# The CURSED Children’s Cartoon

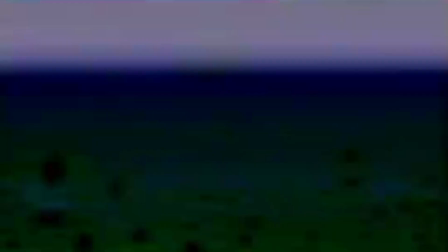What we are seeing is the creator's distorted mental scenes of his traumatized mind.
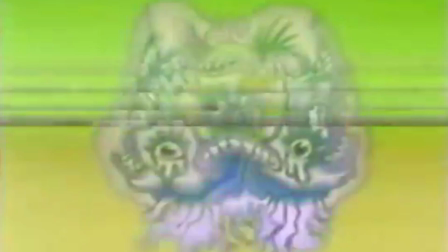The screaming that appears in the background of the video could indicate that domestic abuse played a heavy factor in their childhood development.
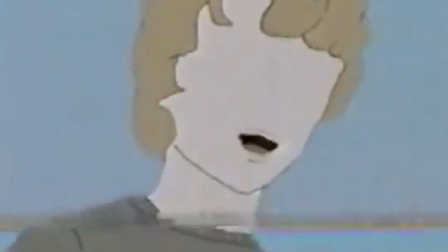The character without eyes is the legal guardian of the creator. Their blindness and catering for their dependents is exactly why they are portrayed without eyes.
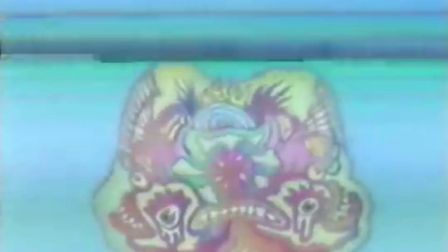As the video plays, the creature and screaming gets more and more grotesque.
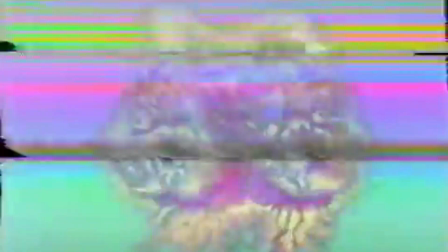The rest of the video goes on and on and the humanoid creature becomes more and more prominent and distorted.
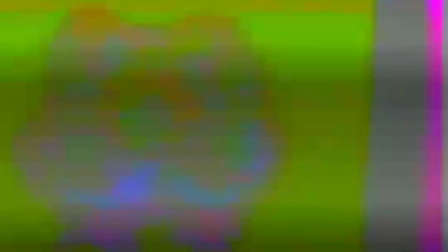It is unclear what the letters A and O represent,
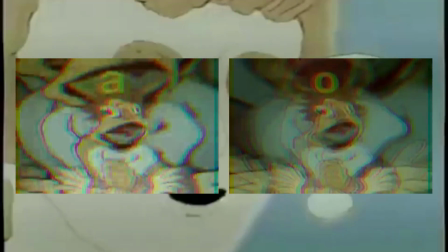but a good guess would be that the creator of the video may have seen a children's learning show about the alphabet where A and O were the first letters that were taught.
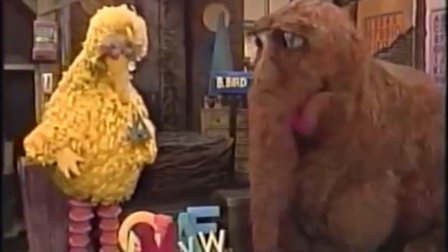Accompanied by some uncanny animation and the trauma of his childhood life, the memories become the jumbo mess that we see in the video. video.
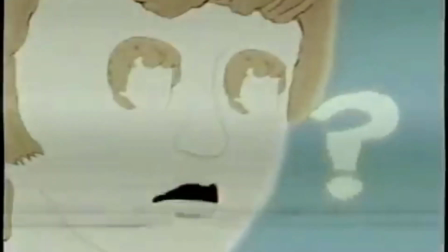This scene represents how others view the creator of the video. The face that replace the eyes are what the creator is to others.
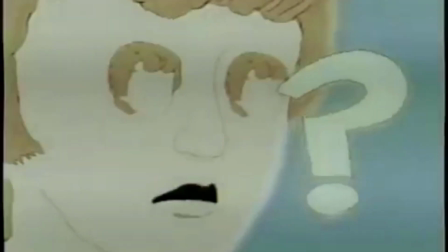The creator is reserved due to their traumatic experiences and does not speak their mind, hence the lack of a mouth.
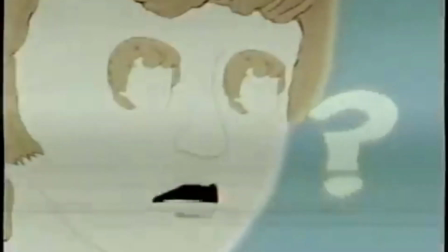The eyes and nose are not represented. As to others, they lack the sensory connections that normal people share.
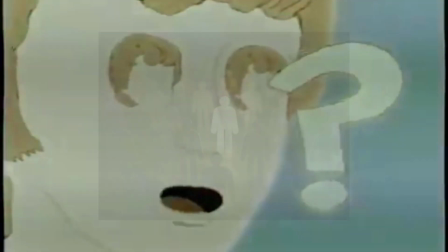The question mark indicates that society does not fully understand people like this and would view them as outcasts.
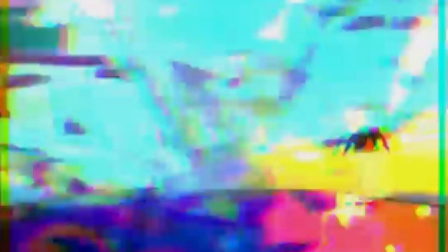The last scene of the person on the hill represents the creator as of making the video.
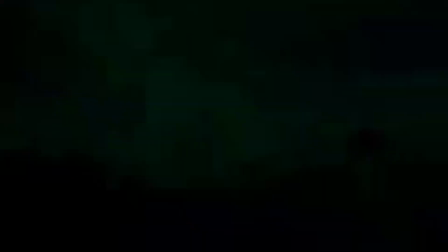They are affected drastically by their childhood experience and these memories will forever be ingrained on their mind. This refers back to the overall theme. The title and warning slides do not match its content.
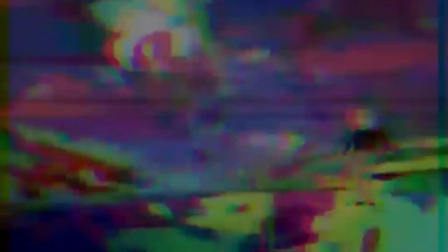Nothing is cohesive. Everything is distorted.
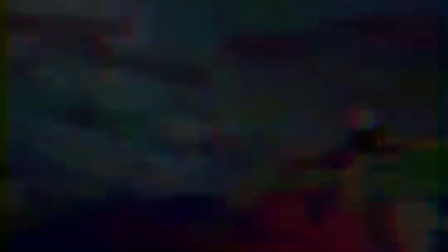The creator does not understand their own mental state and will precipitate within its chaos. eventually spiraling out of control.